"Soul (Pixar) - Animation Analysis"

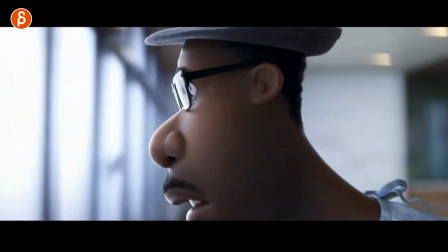[24:08]
this guy for the first time anyway let's go back so think about this think about your character going from one environment beautiful lighting into another
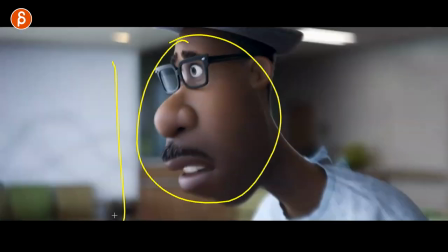[24:17]
environment and again the contrast of this what does that mean when your character goes in from something quiet and cool into something potentially really loud and hot right
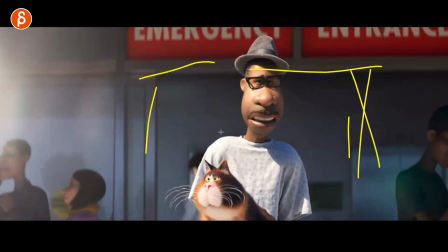[24:25]
and you could choose whatever you want to do this could be going from a storm outside to finally inside where it's dry but i think if
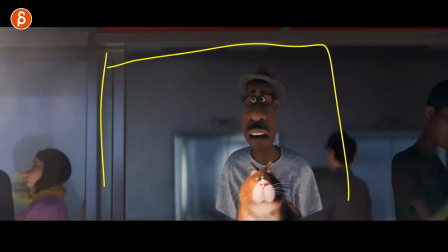[24:33]
you have a pantomime piece or a lip sync piece and you add this element to it it's going to completely change the posture the reactions to look
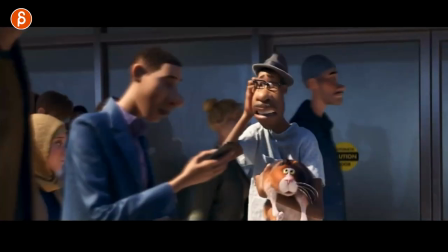[24:41]
the gestures and i think it's going to just take your shot out of the realm of the expected if that makes sense right you have all those external
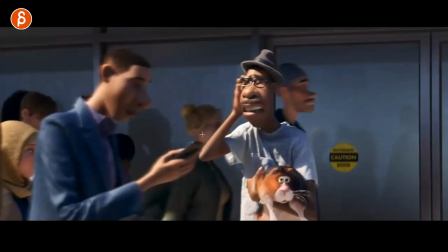[24:50]
elements that will force the character to behave differently like with that either crowds or whatever you have i think just again makes your shot more
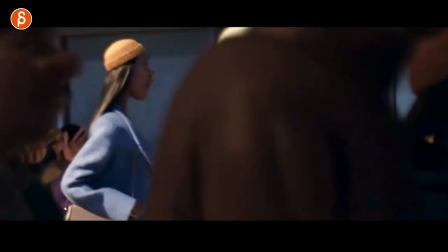[24:58]
interesting more original i'm saying all this also be careful i I mean, this is also extremely difficult to do.
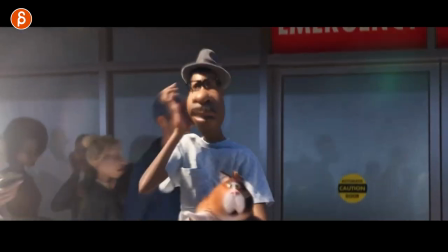[25:03]
There's a lot of work with all of this. I'm not saying that as a student, you should do something where a character is here and then you have to animate 10 more characters.
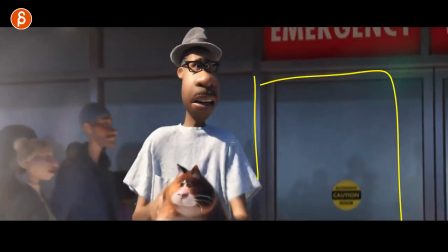[25:11]
This is obviously more advanced, but you can keep this simple where it's just a door, door opens, and you can do some geometry streaks for rain.
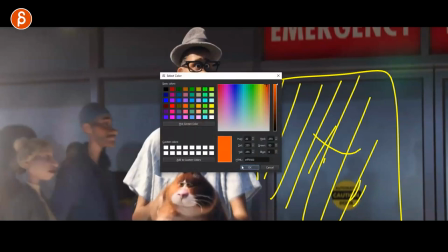[25:20]
And the character comes in. I'm going to do all fancy color stuff where your character has shoulders up, the head is here,
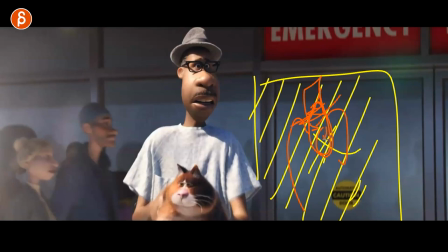[25:27]
maybe there's a hat, and the character is going, oh, this is really, you know, rainy and windy,
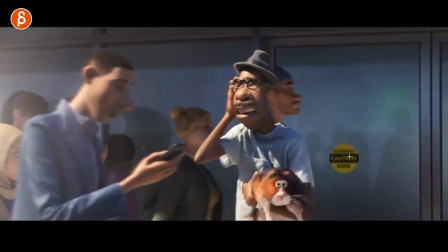[25:32]
and then close the door, and then goes from a, you know, hunch over to, ah, shoulders down, head up, oh, this is nice, it's dry, I don't have to worry about the weather anymore. That's all there is, right? I'm not saying you have to add all the craziness, but think about as your character goes from one element to the other,
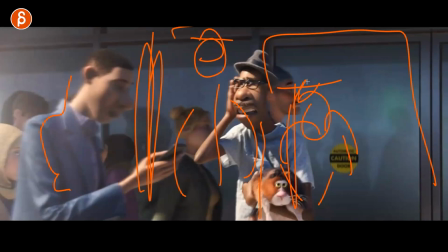[25:51]
how that is going to change the posture, the body language, everything. To me, again, this is just untapped material that's just so good to animate i just want to stop this and just animate myself this is
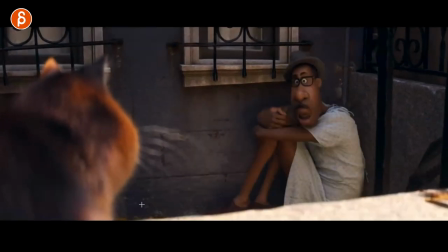[26:03]
actually right after and i wanted to show this because then we're back into head accents kind i mean you can see the face obviously there's just many many
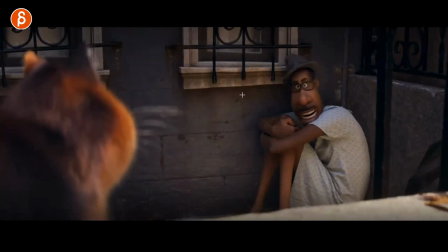[26:11]
elements again that is absolutely love in the shot you got a the pose is great all the expressions all that is great but i love the quick like no no no no
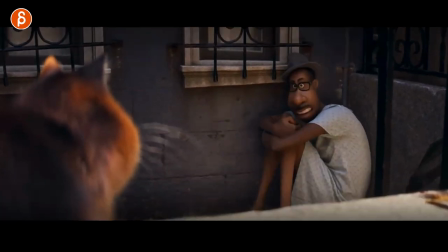[26:20]
and then this i love the point and legs the
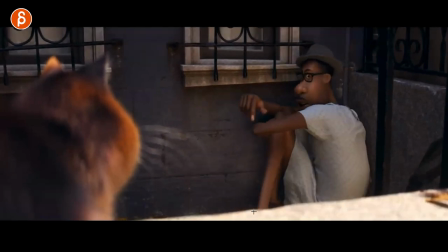[26:25]
slidiness i love how the character slides over but then comes back
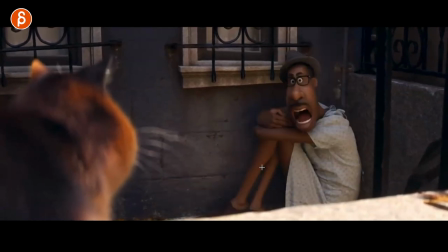[26:29]
for that extra emphasis there with that I love that little and then over and then you would
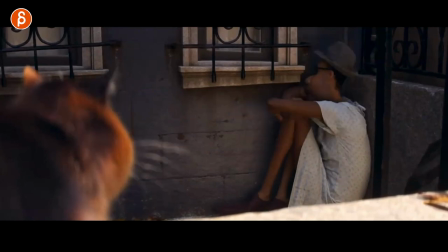[26:38]
think that well I can't see the face I'm just going to you know leave it at that but the character is still mad they're still talking look at shoulders and head ready and you can see
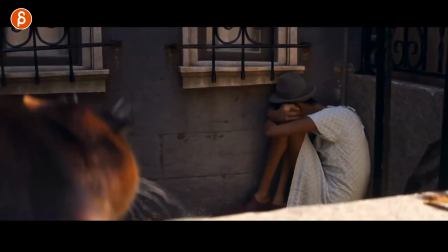[26:47]
that little wiggle with the shoulders and then the head a little move a little squeeze there with a little bit of a extra accent you can see the tightening the
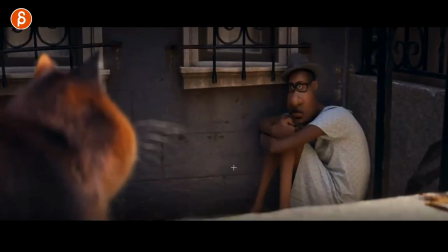[26:56]
hands as well finger poses just that it's just such a great shot it doesn't always have to be crazy physical that moment and
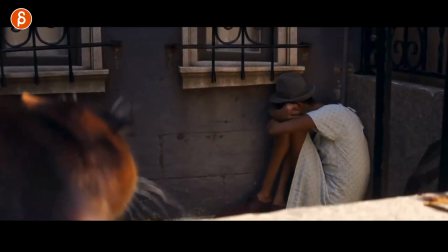[27:05]
that with the extra little accents that it's just so good again i have
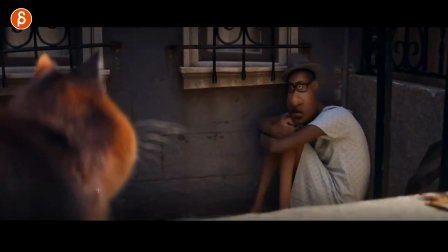[27:09]
no idea who did this but whoever did this i can only applaud it's just i love the shot
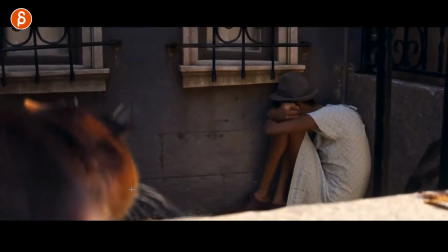[27:14]
love the idea slipperiness and this goes back to anybody watching especially students do not forget head accents obviously especially if you can't see the mouth but whenever imagine there is the face. Actually, we go back to where you can see the face.
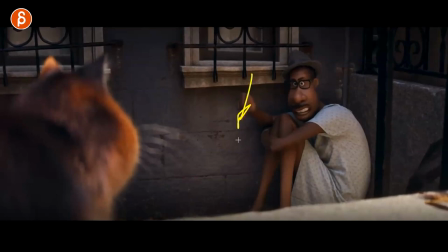[27:28]
So when I go back to this, and this is not the best example just because it's an extra emphasis on purpose, but maybe it's a good exaggerated example of imagine your jaw goes down during whatever lip sync. Do not forget that as you bring the jaw down, it is going to stretch the face.
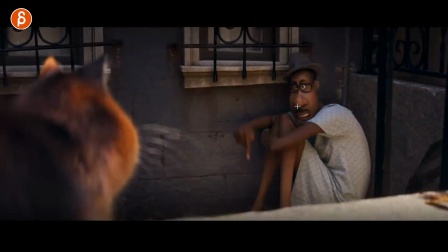[27:45]
It's going to bring down the nostrils, going to probably elongate the nose a little bit, but it's also going to have a slight head rotation down. Sometimes it's bigger.
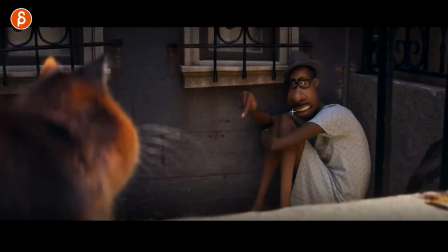[27:53]
I mean, this is an obvious big accent, and sometimes it's more subtle but i would just try to not just have whatever body animation you have and then kind of i always say kind of it feels like a copy paste lip sync where this is just like a separate piece imagine you just
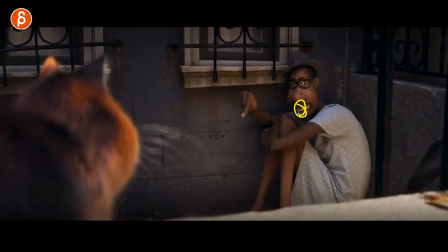[28:06]
animated the mouth separately and just kind of attach the constraint it to the to the face and then that's it just do not forget that the moment you have jaw animation it is going to influence everything around it a skin wise structure wise muscle wise but also the head I'm just going to
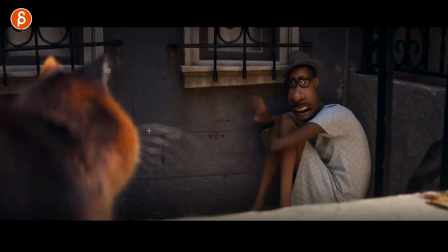[28:21]
give anybody, any student watch this. If you have my class, you know that's what I'm going to talk about.
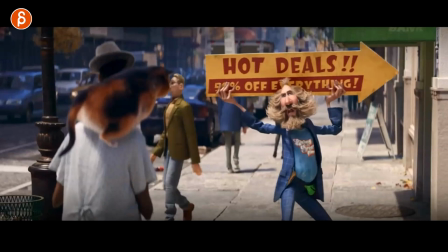[28:27]
Now, we go from someone crouched to an absolutely insane body shot.
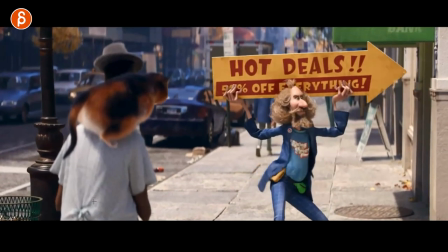[28:33]
And to be honest, there's not much I can say about this except who did this, how did they come up with this, and how did they do this?
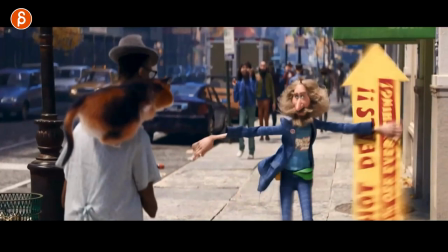[28:42]
Because it's just insane. I love everything. There's that extra emphasis in the dialogue. I'm not going to play the audio, but it's just that great moment of that.
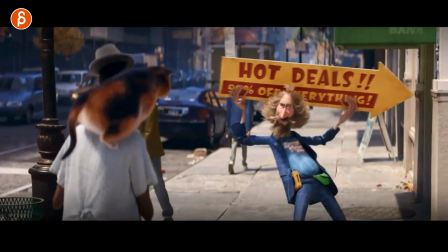[28:51]
Love this. I mean, again, I can't just say this is great just because it already starts. So good.
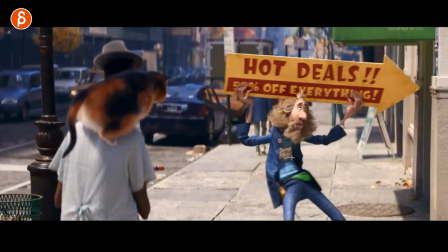[28:58]
Love those finger poses. But the body motion is just great.
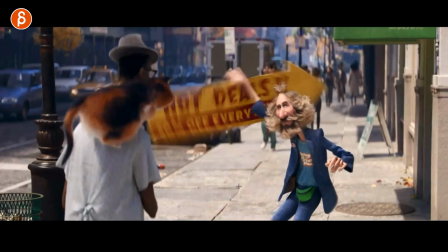[29:02]
And there's all that complexity in all of this while delivering the dialogue or monologue at this point, right?
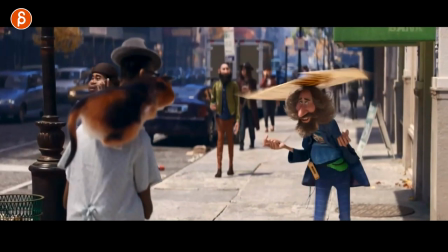[29:09]
But the best part is at the end. After all of this, is this just, again, it just breaks my brain.
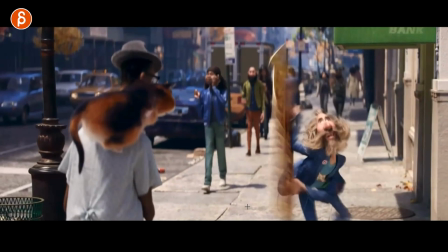[29:15]
You have all this complexity and so many great poses.
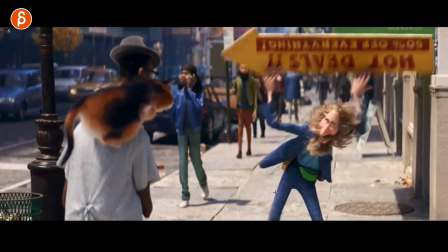[29:19]
And at the very end, whoever did this comes up with a moment of, ready, that.
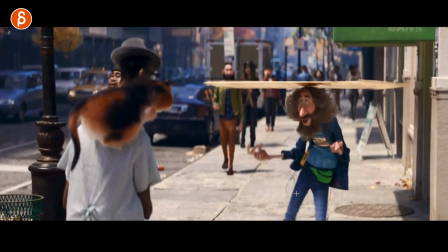[29:28]
Ready, hold on. Here it is. The holding and then the snapping of the fingers and then the hips.
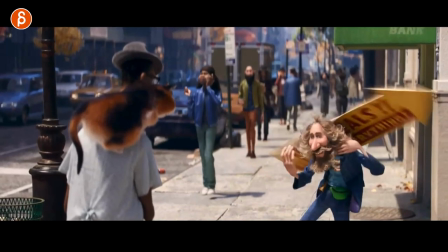[29:36]
I mean, I don't understand. Every now and then I see animation where, okay, what happened?
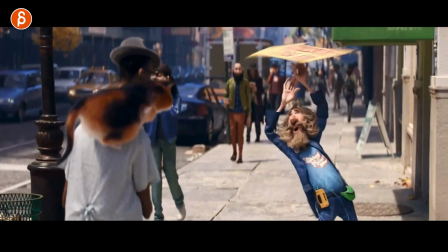[29:41]
I know this is awesome. What just happened? How did they just do this? And I can frame through this and I don't understand.
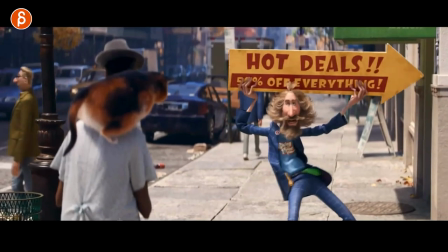[29:50]
it's insane i'm gonna play this again i don't know who did this but i can only
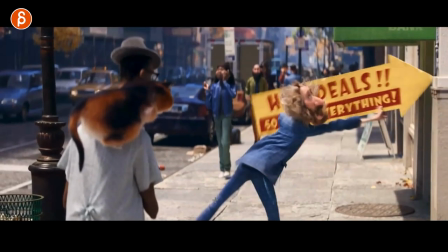[29:55]
fall on my knees and applaud and worship the insanity and awesomeness
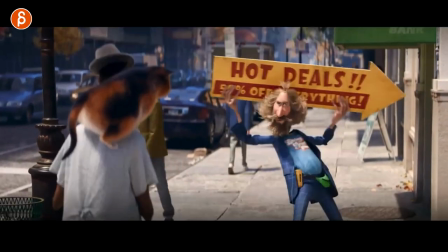[29:59]
of this moment i mean holy macro there's just if there's
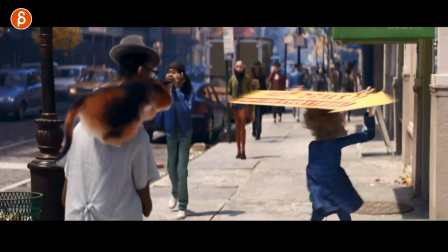[30:04]
ever a shot where you want to start your reel with it's so well done
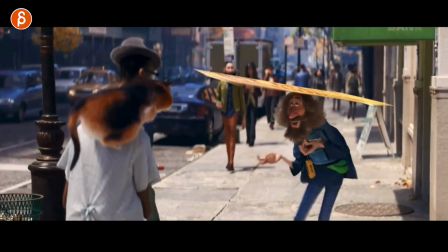[30:09]
anyway i mean again i just there's so much about beautiful
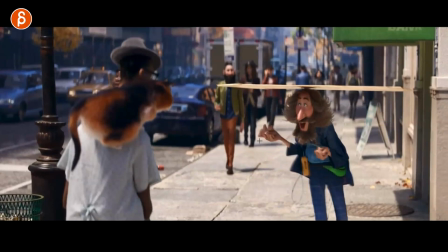[30:14]
finger poses the grouping of the fingers a really expressive you
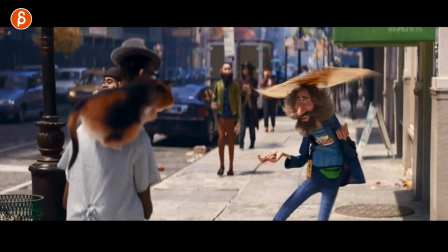[30:18]
know skinny fingers in there where you can play with so much but the looseness of the hips while you stabilize the chest but not really it's not completely locked you know i
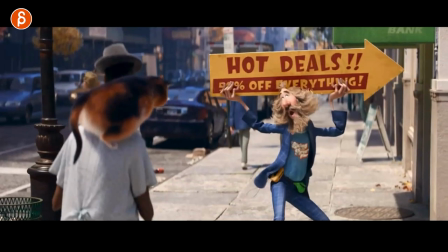[30:27]
mean so like you see any type of constraints absolutely insane from from beginning to the end again it's just it's just bravo bravo whoever did this
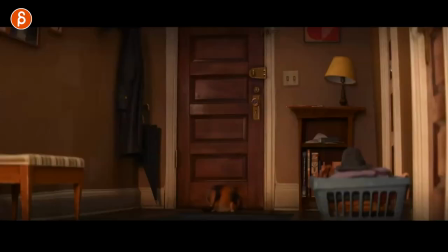[30:36]
it's it's just insanity now i was talking about that one cat shot that made
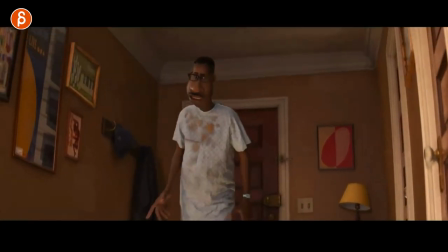[30:40]
me laugh and here's the second one that that's all that's it there's
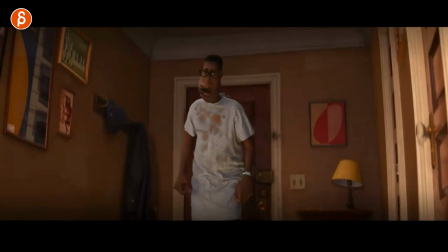[30:45]
not much for me to say i just wanted to bring that in there i mean you can technically look at it you got your
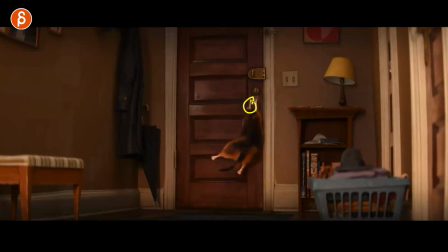[30:50]
visual squash stretch hold stretchiness i love this how how much those arms extend and then as they stop extending because there's only so much they can do it will force that little swing over and then extend a bit some more and then it will swing over here i mean just that physically
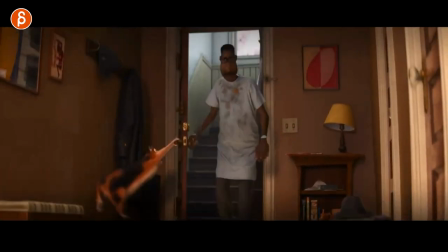[31:09]
is really well done it's a really nice weight and the bounciness but this just made me laugh and it makes me laugh every time. Winding of eyes and just the casual, not really understanding what's back there. Closing of this with the cat.
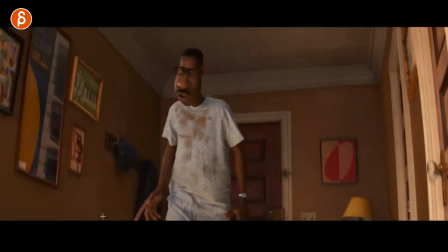[31:24]
Let's watch this again. I don't know who came up with this, but I guess whenever someone falls, I'm just like a child.
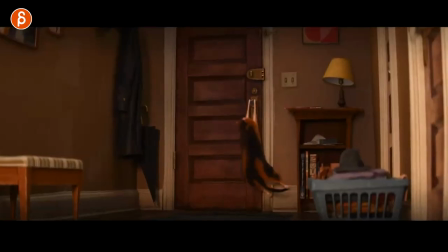[31:30]
Anybody falling or getting slapped in the head, it makes me laugh. And this is just one of the best moments.
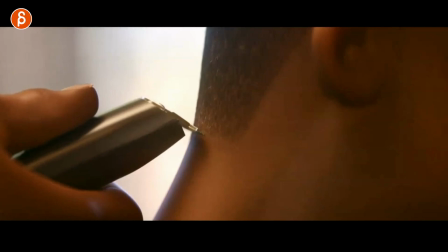[31:36]
I love it. This one I wanted to include. This has nothing to do with animation, but I love the interaction with the skin and look at the render. This is purely a render appreciation pose. Look at the lighting.
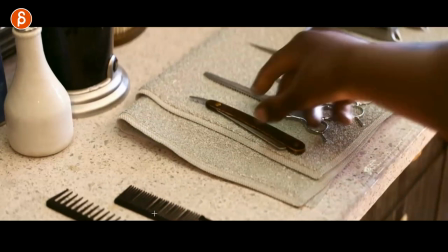[31:51]
And look at this. And I know we're in a feature animation movie is supposed to be all stylized and cartoony, but there's always a bit of a mix nowadays where you have an insane amount of realism in the textures.